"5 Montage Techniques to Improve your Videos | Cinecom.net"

What makes a good video so fluent? Surprising to the viewer, building up tension. Well, a lot of those things are created in the editing and we call them montage techniques.
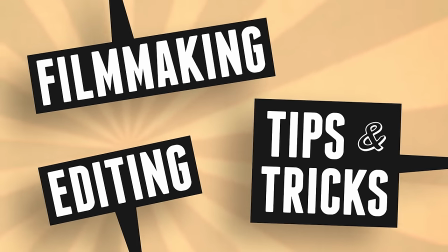Hey folks, it's Jordi here for cinecom.net. A good editor is like a ninja. If his work cannot be seen, he did a good job. In other words, you must make sure a cut is not visible.
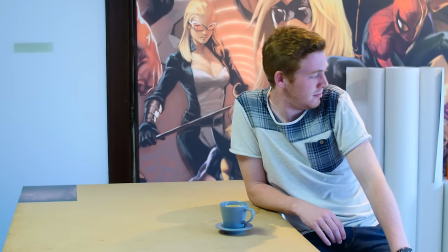When looking at this example, we can clearly see a cut happening. It's even so noticeable that it's distracting. We call this a jump cut, as the frame size between the two shots is somehow identical. To make this less visible, we must cut between different frame sizes. For example, from a medium shot to a long shot. The cut is less visible and we feel like the time in the video has been ongoing. While in reality, this could have been filmed in two separate days. And this brings us to the first montage technique, which is called cutting into the action.
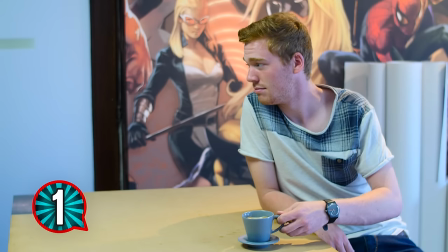As you cut from one shot to another, make sure there is a distracting action going on.
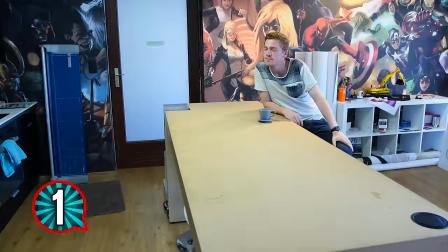This makes your cut even more fluent, as the viewer is focused on that movement instead of the cut. The second trick is to add a link between two different scenes. This is something that I love very much, as it could tell information without actually showing it. Let's say that you go from a fight scene over to a cooking scene. Two whole different subjects, but with the right cut we can link them to each other.
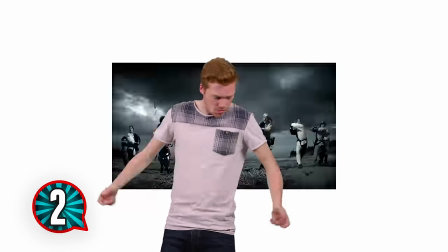Let's say that Senna is at a battlefield and he is holding a sword. He's in a good position and able to kill someone, but as he swings his sword we cut to the kitchen scene, where we start off with a close-up from him cutting the apple. Now, when adding some sound to it, we get this result.
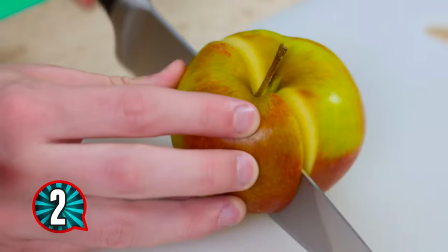Suddenly, chopping an apple became an extension to the previous scene of what was going to happen to his enemy. The next trick is rather simple as you don't have to do anything. It's the don't cut technique. Let's have a look at this example.
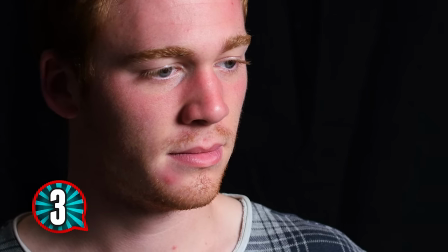Senna was first looking to something and then we showed the object, the banana, he was looking at. I don't believe anyone got a special feeling with this shot, but to add more tension and curiosity to the shot, we let it play for a while. The longer you wait, the more tension you build. Of course, there's a certain point when it just gets annoying and people change the channel.
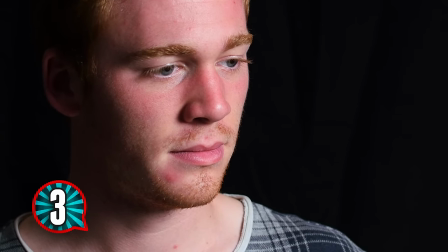The fourth technique is working with insert shots. A variant of that are cutaways. Let's say that you have a scene of someone who is waiting. At a point he looks at his watch.
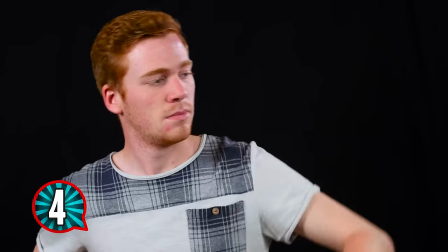What we can do now is insert a close-up of his watch. This is called an insert shot, as his watch was already visible in the master scene.
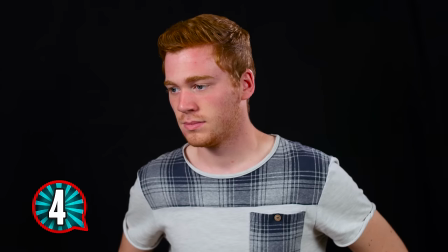When cutting away to something new, like a clock on the wall, you're talking about a cutaway.
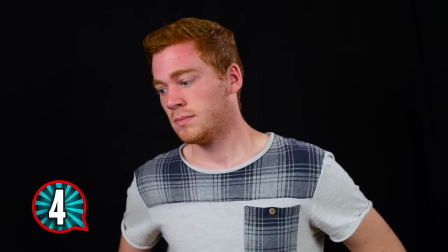This technique can help you to put more rhythm in your editing, to stretch or crop the length of a scene. It's therefore advised to also shoot enough of such inserts or cutaways. And then the last montage trick is called the L-cut. This is again to make a more fluent transition between two different scenes. This is where the audio of the next scene starts earlier and overlaps with the first scene.
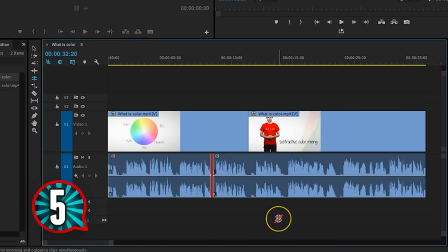In your editing program it will look like this. The name L-Cut comes from the shape of your video and audio track. Here's an example of such an L-Cut.
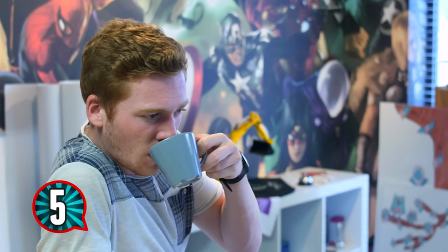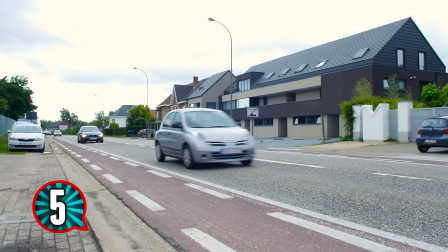The second scene is being introduced, so the viewer also expects a new scene to open. You will not be surprised, but gently guide it to the next scene.